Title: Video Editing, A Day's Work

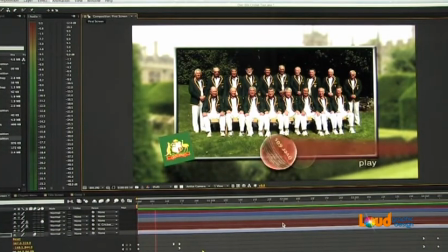(4:26)
Of course, I had to animate the bat in a similar way to the ball. The word over 60s, I made it look like it was pre-printed on the ball, and added a bat on ball sound effect as the bat comes through.
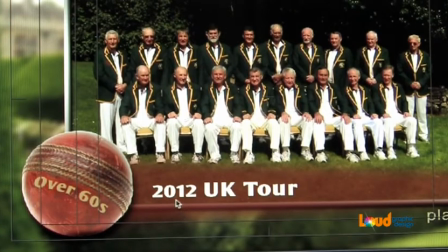(4:45)
Yeah, I think it works well. Just one more little detail. When I typed in the words 2012 UK Tour,
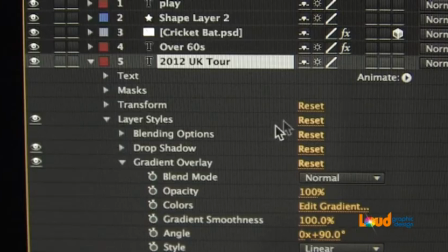(4:53)
it looked a little bland to me, so I styled it up a little bit with a gradient overlay
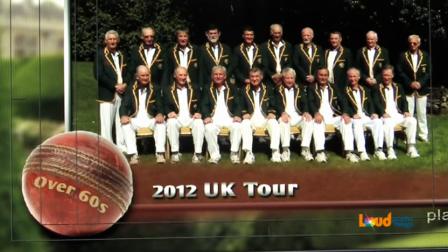(5:01)
and a drop shadow. Yeah, I think that looks a bit better.
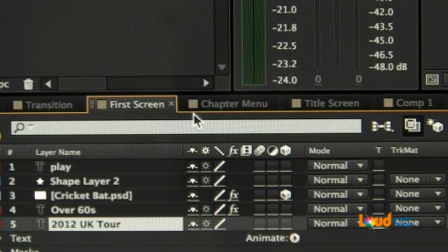(5:07)
Now if I switch from the first screen to the chapter menu composition,
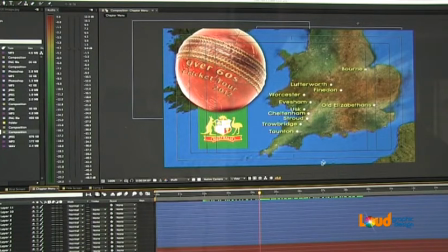(5:12)
Now what I did here was made a map of the UK in Photoshop, imported it into After Effects, and then put a faint overlay of the Union Jack just to give it a hint of the UK, and gave it a little bit of motion as well.
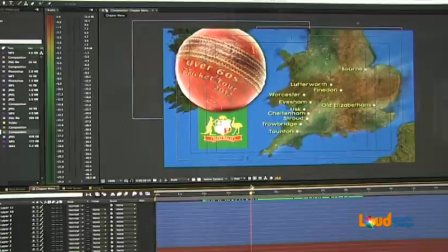(5:30)
And then I made a chapter for each location they toured and played a game.
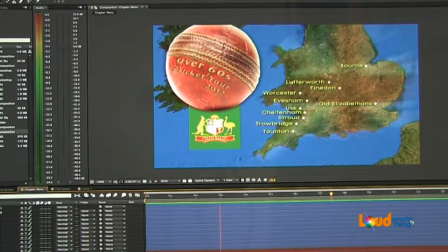(5:36)
And I think that gives a good visual clue to the locations they visited, just for the people who are unsure. One thing I'd like to show you before I go, and I think every designer should have this app, it's called Fontcase.
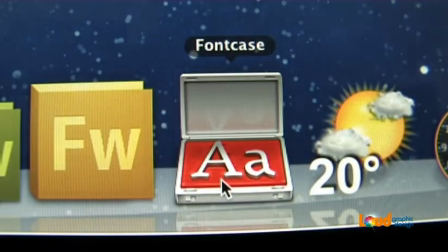(5:56)
No, Fontcase. I've split my fonts into folders and made a category for each.
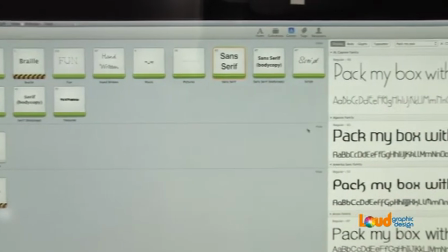(6:02)
So if I click on my sans serif folder, for example, over here it gives me a list of what they look like in headline form.
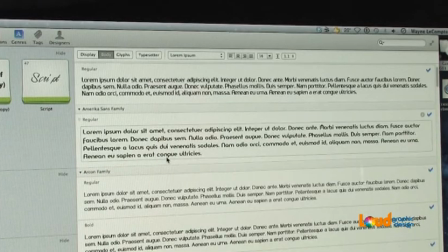(6:11)
Not only that, if I click on body, it changes the view to show us what it would look like in a paragraph of body copy. Very useful tool. So there's a little bit of what I do each day. If I can help you or your business in any way at all, please give me a call or send an email. I'm always happy to chat and I'm always happy to help. So hopefully I'll speak to you soon.